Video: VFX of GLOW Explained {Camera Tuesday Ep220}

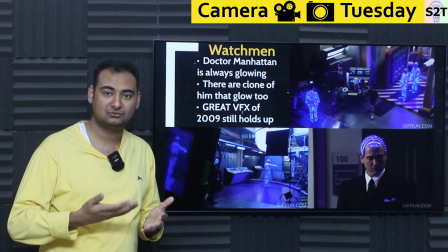12:26 They're removing it. And again, if they have to overpaint on something, they know what it's supposed to look like, and things around them does not change.
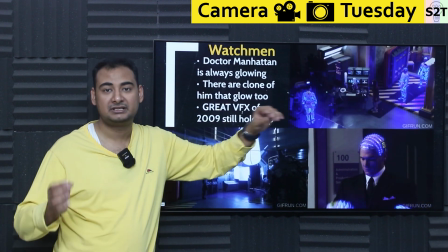12:32 So it looks inherently good. And what this bloom effect is, just they are enhancing a slider. They are catching a slider.
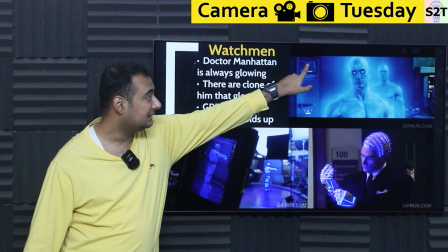12:38 It's like, bloom, go up, done. It looks authentic. And screens around that, glass around it, none of them have any issue.
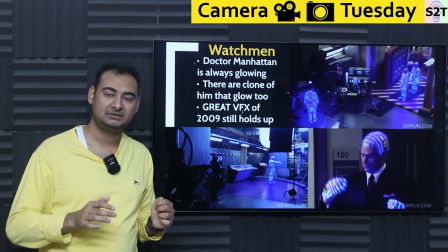12:45 And what if, like, let's say a glass is showing individual LEDs? No problem. Put a mask there, blurify, done, go home.
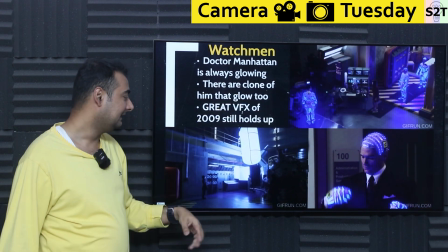12:52 That's how much effort they put, like, just to make sure. And this is a big ass balloon there, which was a big light.
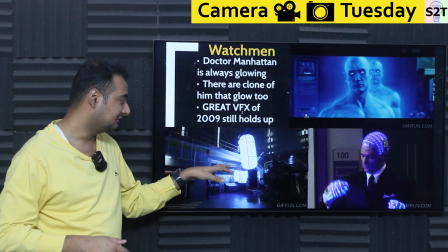12:59 Why the heck they bothered with that? Here's the Dr. Manhattan can grow to large size. In the reactor room scene, where he's like, I'm working on a reactor, he's like 20 foot tall.
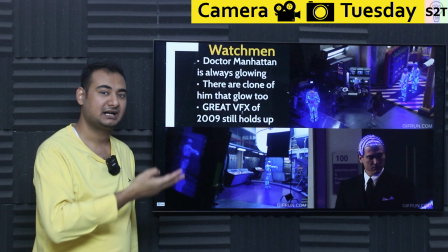13:07 Here's the, how do you make sure that somebody can make eye contact with 20 foot tall? You have to put something there.
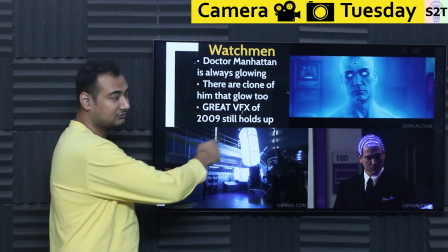13:12 So they put this balloon there. So each actor, Rorschach basically, is interacting with that bulb there.
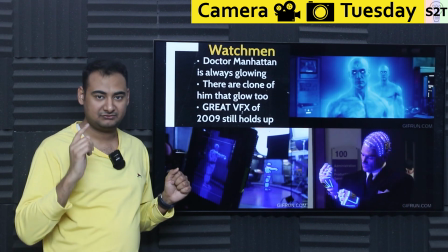13:18 Now that bulb is casting light. So that gives two advantages. First, every actor and actresses around there, they're like, okay, this is what I'm looking at.
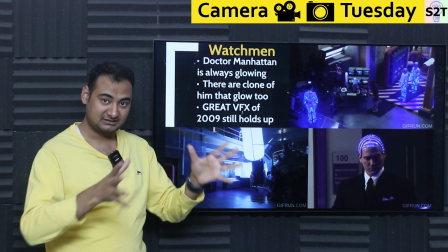13:25 So eye line matches, awesome. Then it's casting light, so everybody's shadow matches.
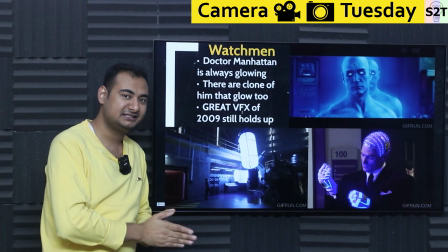13:30 All they have to do is paint on top of it. Done. I told you, adding things to see basically plates, basically 3D plates, super easy.
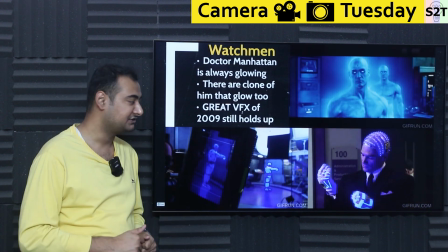13:38 Removing is hard. They just add it. Lighting is there, reflections are there, no problem. And this was done in 2009, goddammit.
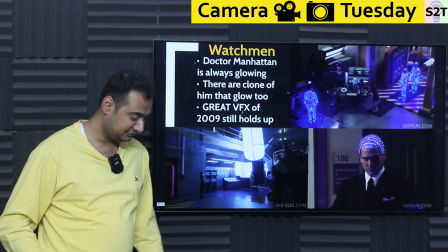13:45 Like, whether you like the movie or not, I can guarantee you, like, I have 4K copy. This TV is 4K OLED.
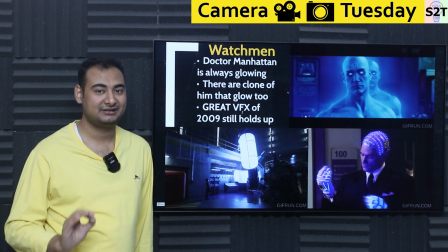13:50 So I can guarantee you, you will never doubt that Manhattan has, like, any bad effects.
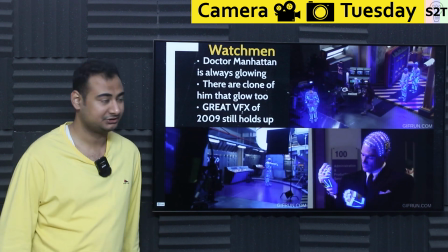13:56 So, like, damn good. The amount of effort they put into making sure Manhattan is done properly.
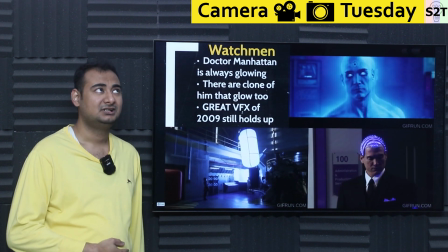14:01 Be mindful, we have 10 times more powerful computer. Not even 10, I think 25 times more powerful computer now, as in like 2020s.
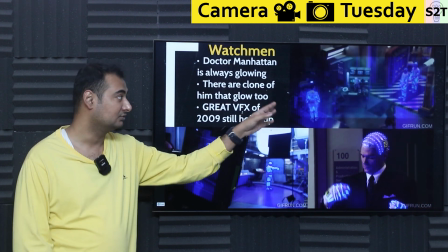14:08 And it's like there's still rarely any movie that goes to this effort. And you can see that in Final.
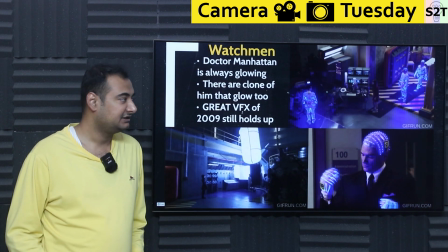14:13 Like, there was a TV show, and like, oh, they do not have the budget. Again, LEDs are cheap. LEDs are cheap.
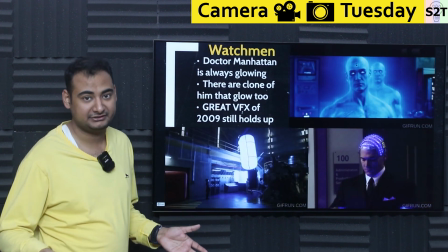14:19 Composition effects, they are cheap nowadays. Like, most of things can be done on software, and not to mention, if you give a good data to a software will do a better job.
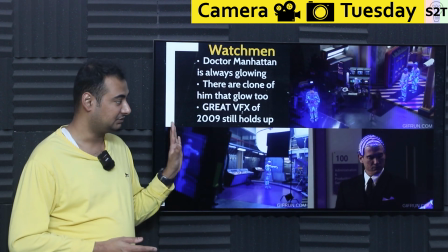14:27 So that's why I really wanted to share this exact movie, because they had a glowing character.
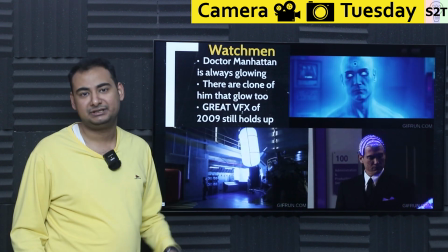14:32 How do you have a glowing character? You just put a glowing stick on it. It was amazing.
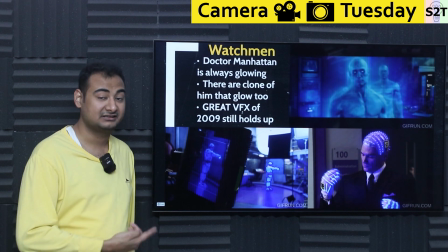14:37 Like from a technical standpoint, the amount of effort they put, and be mindful, this is early, like 2007 or to 8, they must have done all the shooting.
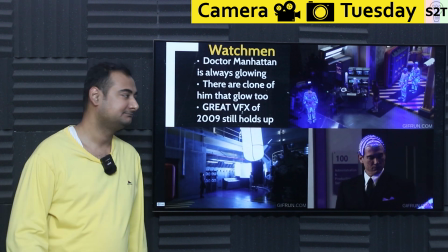14:44 So that means LEDs were kind of early on back then, especially the controllers. They had a like a car fob acting.
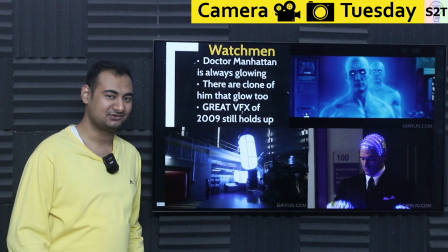14:50 It's like, he starts glowing, turns off. It's funny. So I would urge you to watch that video.
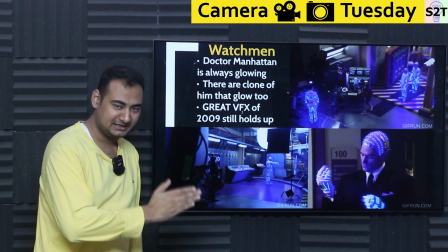14:56 You will learn a lot. And trust me, put magic before the camera, then the camera can enhance the magic.
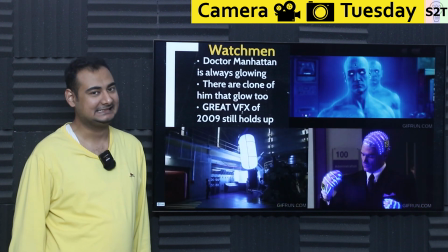15:01 If you do not do that, God help you. It's gonna look cheap.
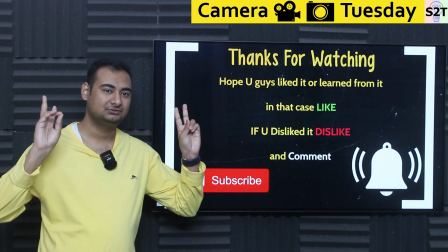15:06 So this was my presentation on how do you do VFX for lighting things or glowy things.
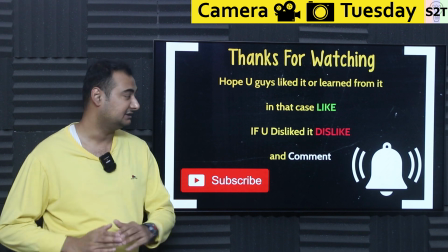15:11 Hopefully you have liked it, learned from it. In that case, please click the like button, share it amongst friends.
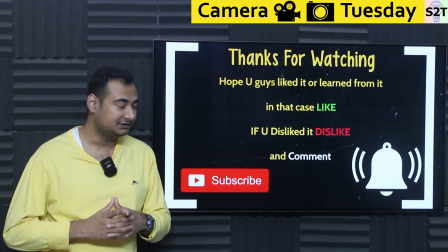15:15 That will help me a lot. If you didn't like it, didn't enjoy it, I urge you to press dislike, press it twice to show me extra disappointment.
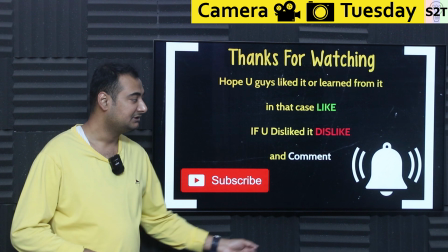15:20 Please leave a comment because I do try to reply to all of them. Subscribe, press the bell icon if you're free, and as always, thanks for watching.